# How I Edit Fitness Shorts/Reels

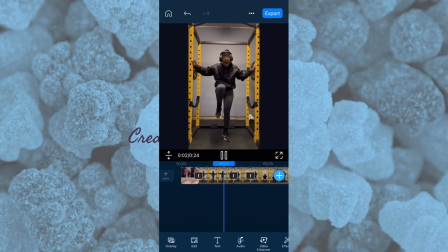497s
And then I'm going to the beginning, watching it through, seeing how it flows. And this is without the music as well. So you see, like, this is a good, like, concise, like, demonstration of the workout.
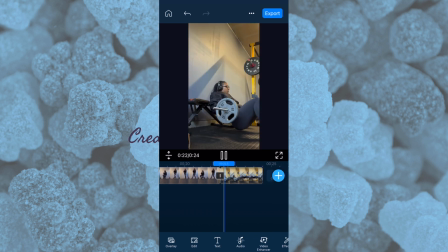512s
And to keep you from getting bored, I will, like, add in some little clips of, like, me taking a sippy sip of my drink or flipping my hair and then showing from a different angle. So you get the idea that I'm doing this workout.
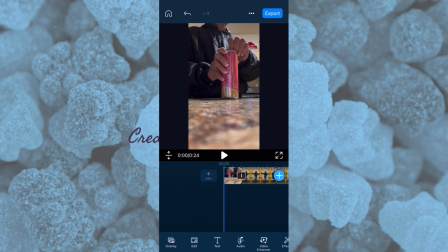525s
So now that we've made the clips only feature the things we actually want in the video, I'm going to adjust some angles and some zooms.
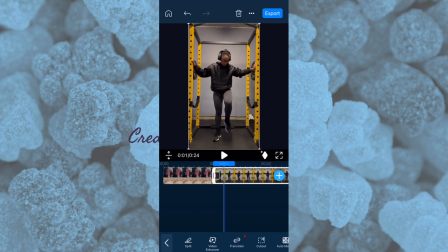533s
So I'm going to show you how I do that. So this one is fine. This one is also fine. I might zoom in. So yeah, so keyframes is something that you would use, but this is not a clip for that.
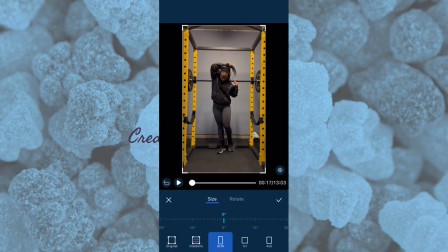547s
So I'll have to go past that. Although I may adjust the zoom on some of these, like this one, I'll keep the aspect ratio the same.
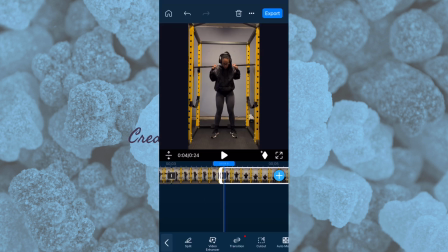554s
Zoom in so you know that the thing that I'm showing you in this clip is just simply that I'm moving my hair from underneath the barbell. Also stay alert of the tilt. It'll tell you the degree of tilt and you try to keep it on 0.
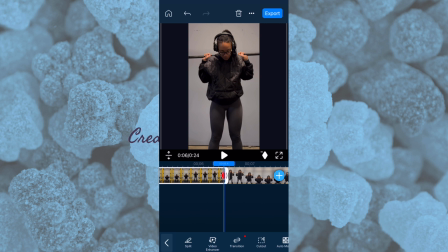567s
And then this is me I'm going to show you how I do my reps. So I'll do the first keyframe, the little diamond you see. I'll show you on this one. The first keyframe there at the top of the rep, adjust where I want the zoom to be, and then I'll do it again at the end.
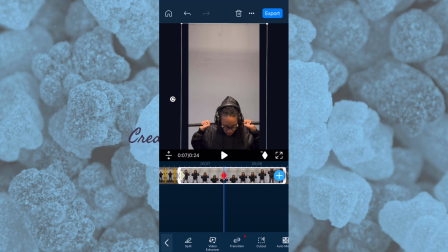585s
So that'll keep the same position. At the bottom of rep, I will make another keyframe, and then I'll adjust it to the bottom of the rep.
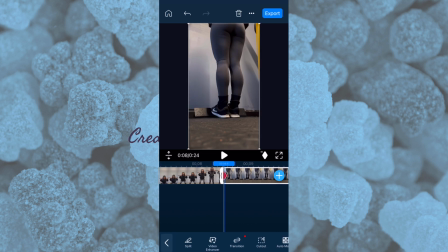592s
And you see how it flows. It looks like someone's recording me and they're staying with me, when in reality, my phone's on a tripod or posted up somewhere. And I'll do that similar thing for the rest of my clips that require an up-down type of motion.
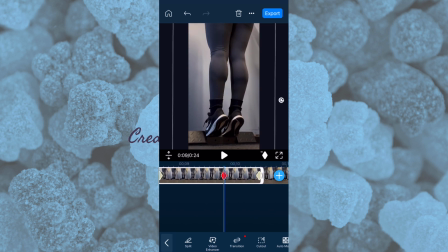607s
And it adds a whole lot of it just feels really high end for the video. You see how it moves with me. And you see, I'll go at the top. Where do I want the clip? Do it like that. And I want it to end in the same thing because it adds a bit of visual symmetry.
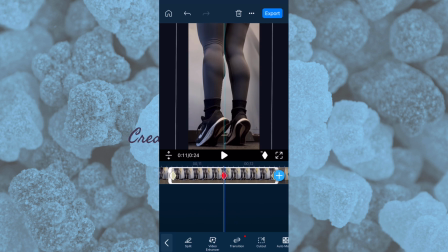623s
And then at the bottom or the top of the rep, as you see here on the calf raises, it's the top of the rep. And I'll mark it there. So there's only 3 keyframes that I have to worry about. And it'll go right back to where it was. So if I, for some reason, wanted to loop it, I definitely could.
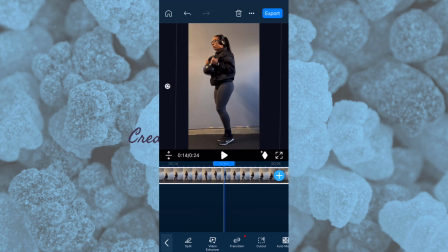637s
And then for lunges, top of the rep. And then here I switch legs, so I'll do it like 3 times for the top of the rep. And then I'll do 2 of the bottom of the reps. You'll see I put one here, and then I adjust it. It ends up being a little too far over for some reason, but that's a different issue I'll fix later.
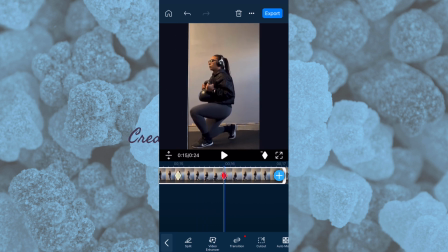656s
And you see I'll do it again for the bottom of rep and readjust it. And then we'll watch it through. And you'll see how it just flows with me. And then it goes back. It just adds a little bit more something when you don't have someone there to just like record you.
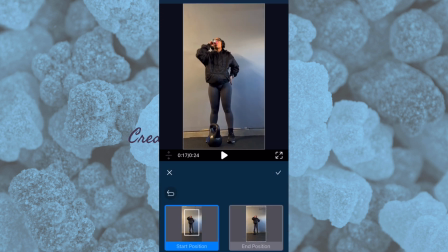672s
And I'll do that for the rest of these clips, except for this one. I'll just zoom in so it's not so far out, because you see it's like super far out.
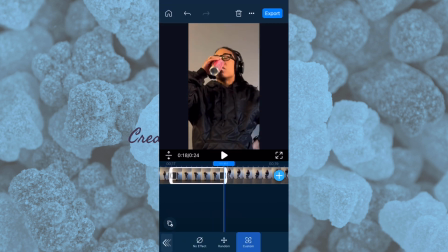679s
And this pan and zoom, so you have to go to transform and then pan and zoom. This is a really easy way to do it.
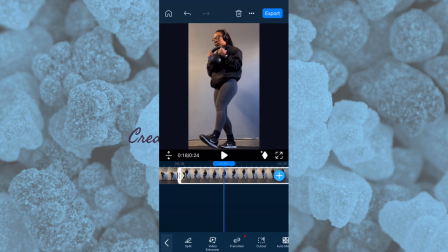685s
If you want like a slow pan or a fast pan or zoom, you can definitely do that, but it'll have to involve the entirety of the clip, which is why that small clip was really good for that. And you'll see I'll do the keyframes
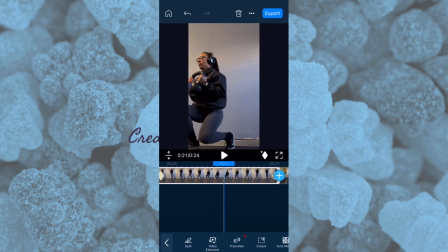700s
method again for the rest of them that are actual reps.
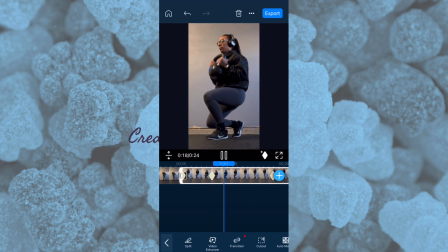705s
But for the drinky drink, I think it would be really funny to be just like zooming in on me as I just take a nice little swig.
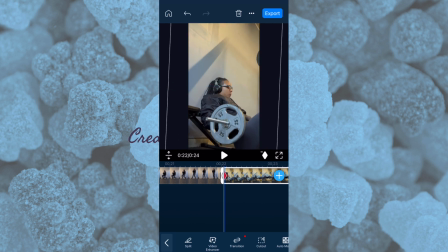711s
It's just funny. I like random funniness. And again, this is going to be the bottom of the rep for the hip thrusts.
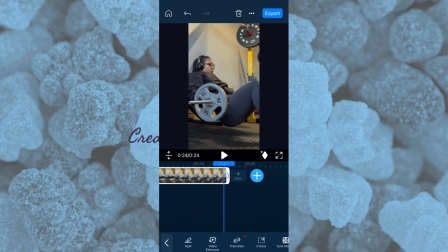718s
Include as much of my leg as possible just to make it look like intentional.
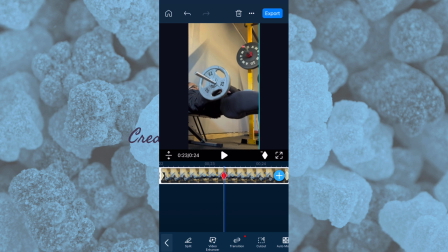723s
And then at the top of the rep, I didn't have a lot of good footage for hip thrusts, so I did what I could. And then we're going to watch the whole thing through once I'm done.
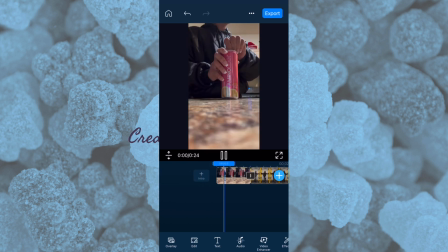735s
Yep.